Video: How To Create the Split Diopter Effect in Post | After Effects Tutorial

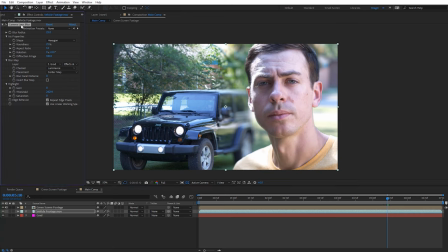8:06 And with it selected, I'm actually gonna select that camera lens blur effect and I'm gonna hit Control C, Command C on a Mac to copy that effect. And let's go over here to the green screen footage and just go ahead and Control V to paste that. And when we do, we can now see it got blurred, but all we need to do is come up here and check on to invert the blur map.
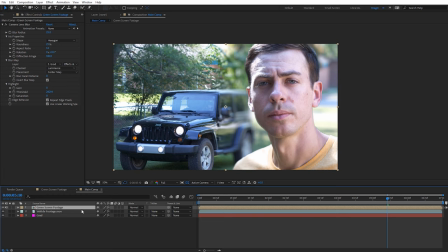8:25 And once we do that, we can now see we're getting more of a split diopter look. Now what's really cool about this now is this gradient layer we've got is really gonna act like our split diopter controller. So if I select that and select this gradient ramp effect, you can see as I move these two points around, it's actually gonna change kind of where the blur cutoff is.
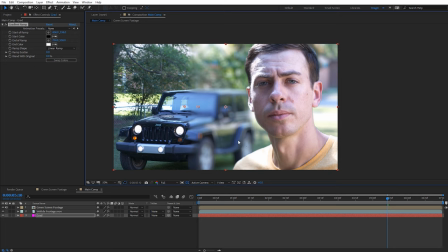8:42 So if I move those two, it may be a little bit delayed again because the camera lens blur effect renders quite slow. But let's move these back over here and I can kind of get my face kind of starting to go into the blur. With that, you can see how that's working. But I'm just gonna have these back to kind of the default where they were in the middle.
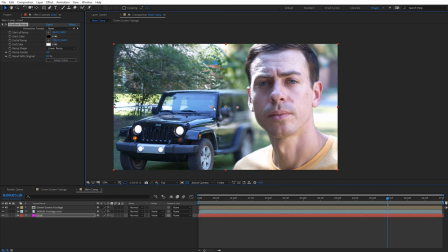8:59 You don't want to have them too far apart wide because again, it's going to be just a single glass element there. It's pretty sharp with the fall off. There is going to be kind of a somewhat of a gradual fall off with something like maybe like that wide, but you don't want it to be really wide across your composition.
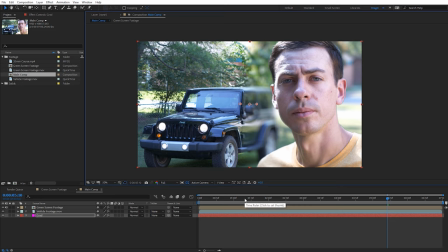9:13 Now this is looking pretty good and you really want to lean into the imperfections that you might get. So if I move back here to the beginning, I should cross over.
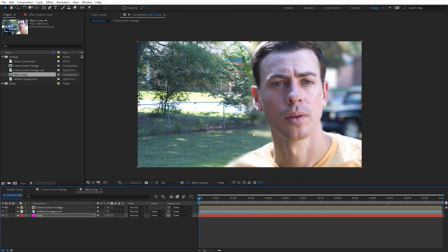9:20 You can see I'm crossing over and I'm kind of getting blurred here on my shoulder. And again, that's something that would really happen with a real split diopter. And you can see the vehicle over here, obviously on this side's blurred quite a bit. So I would definitely recommend letting these imperfections occur on your footage because again, it kind of helps sell that this is a more of a realistic split diopter shot.
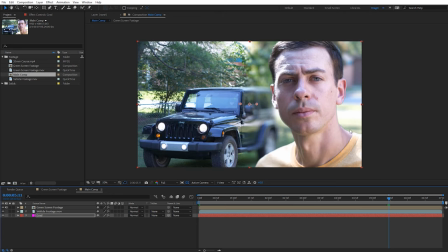9:40 Now, one thing I did notice over here later, I'm getting a little bit of an edge here on the side of my green screen footage.
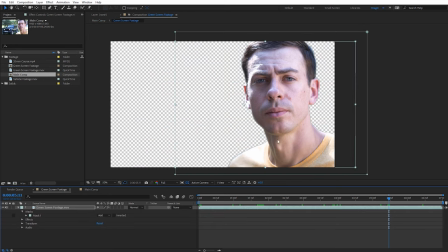9:46 I'm gonna go back to that green screen composition and I think I know where I can fix this.
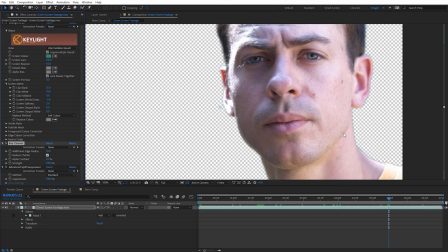9:50 So under the settings, under the key cleaner here, I think I forgot to bring this edge radius down a little bit. So
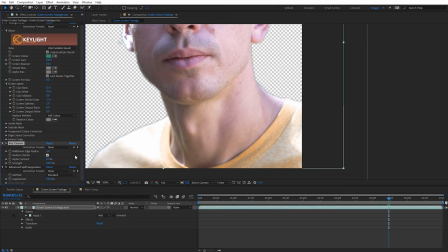9:56 I'm gonna lower that so it kind of clips that just a little bit more.
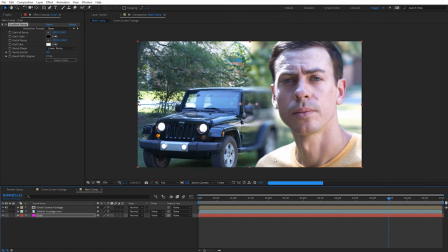10:02 If we come back over here to the main composition, that should help improve the look of that. Now, along the same lines with the imperfections, we can lean into that a little bit more by applying a few other effects to this. One thing I definitely want to apply is some chromatic aberration. And that's something that's pretty common with a split diopter because you are putting another glass element in front of an existing lens.
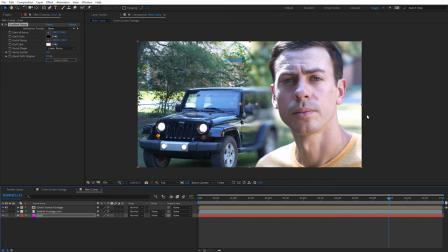10:20 And you can create a chromatic aberration completely in After Effects with no plugins. But a much faster way to do it, and one I recommend, is by using a free plugin from Plugin Everything.
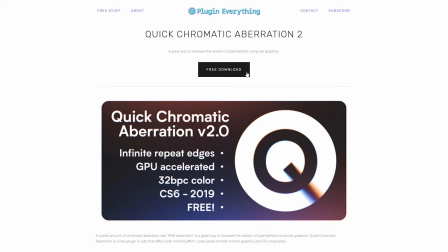10:30 It's called Quick Chromatic Aberration. And I'll have a link for where you can find that on the blog post, but I'm just gonna go ahead and use that for this tutorial because it's so quick and easy.
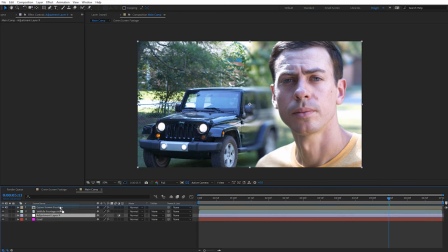10:38 So I'm just gonna create a new adjustment layer. I'll move this to the very top of all of my footage and come up here to Effect once you have the plugin installed.
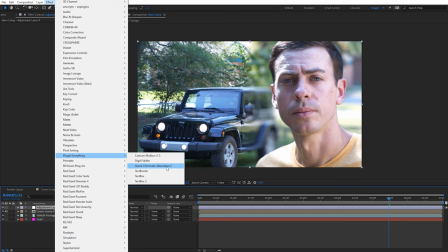10:46 And then I've got Plugin Everything right here and Quick Chromatic Aberration too. And once I've applied that, I've got transparency on here, so my footage kind of looked a little bit different.
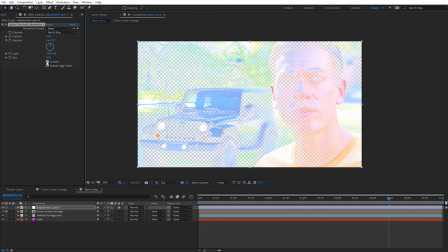10:55 But if yours looks like this, also just turn off this unmult right there, and that will go ahead and make your footage look correct again.
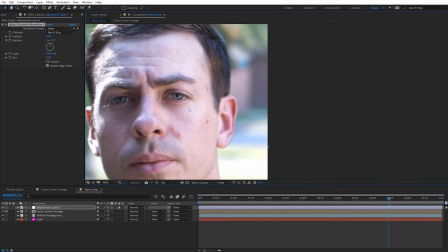11:01 But if we zoom in here, I just want a little bit of kind of chromatic fringing on the edge.
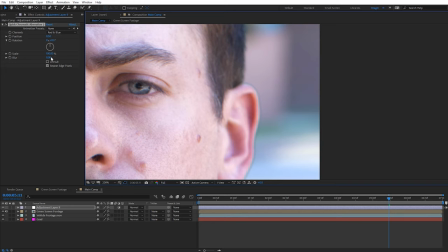11:06 And we can kind of see on the edge my hairline and my ear right there. I'm just going to come over here to the scale, and I'm going to set this to be 100.3. So very gradual, and you can see we're just getting a nice kind of that chromatic aberration look here on the edge of everything.
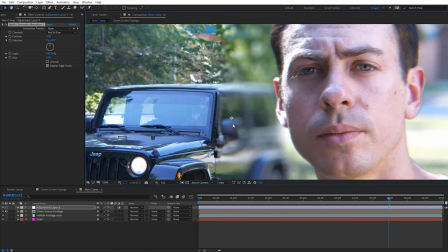11:20 Another thing I might do is tweak the background footage just a little bit.
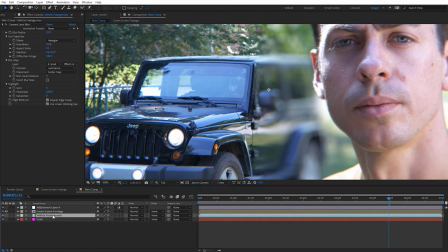11:24 If it's a little too tack sharp compared to my subject here, I might just come back to my vehicle footage and just do a quick Gaussian blur on that.
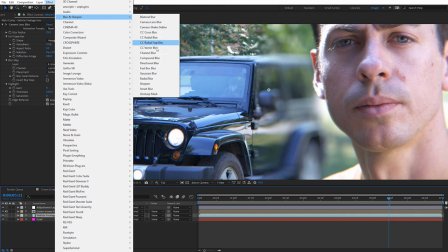11:30 So just go to blur and Gaussian blur.
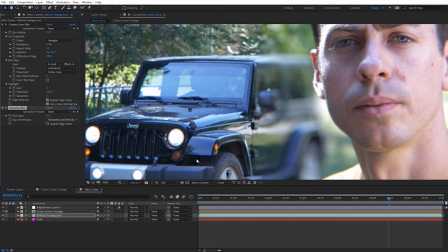11:33 And I might set this on something really low, like 4, just a little bit of a blur, and make sure repeat edge pixels is on for that.
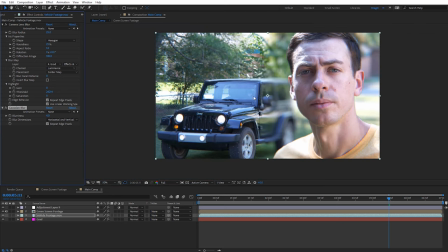11:41 You know, nothing too extreme, just to kind of, again,
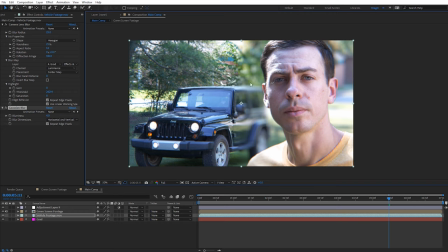11:44 adding a little bit more of an imperfection. And one thing that's really going to accent nicely on the bokeh background is going to be some film grain.
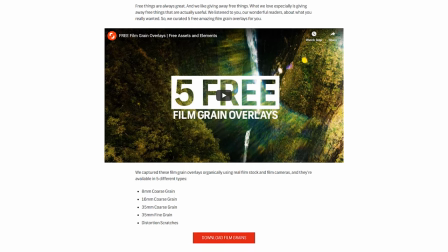11:50 And there's some free film grain you can download from Shutterstock. I'll have a link for that on the blog post as well.
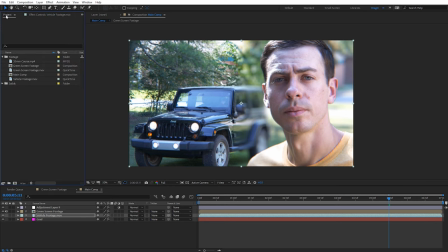11:56 And that's what I've got here in the project for this tutorial. So I've got some 35mm film grain. I'll just drag and drop this in above everything and just set this to overlay.
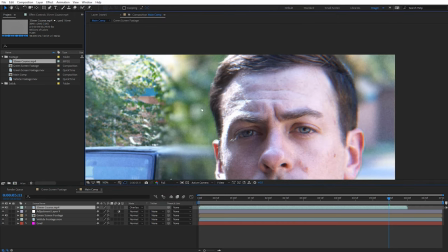12:05 And then if we zoom in here, we can really see that grain appearing on that bokeh background.
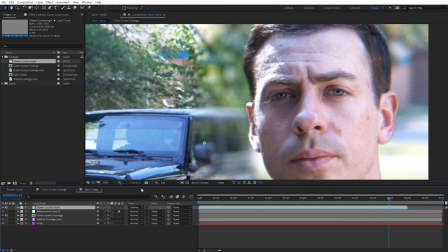12:11 Check that on and off. You can see the difference that makes.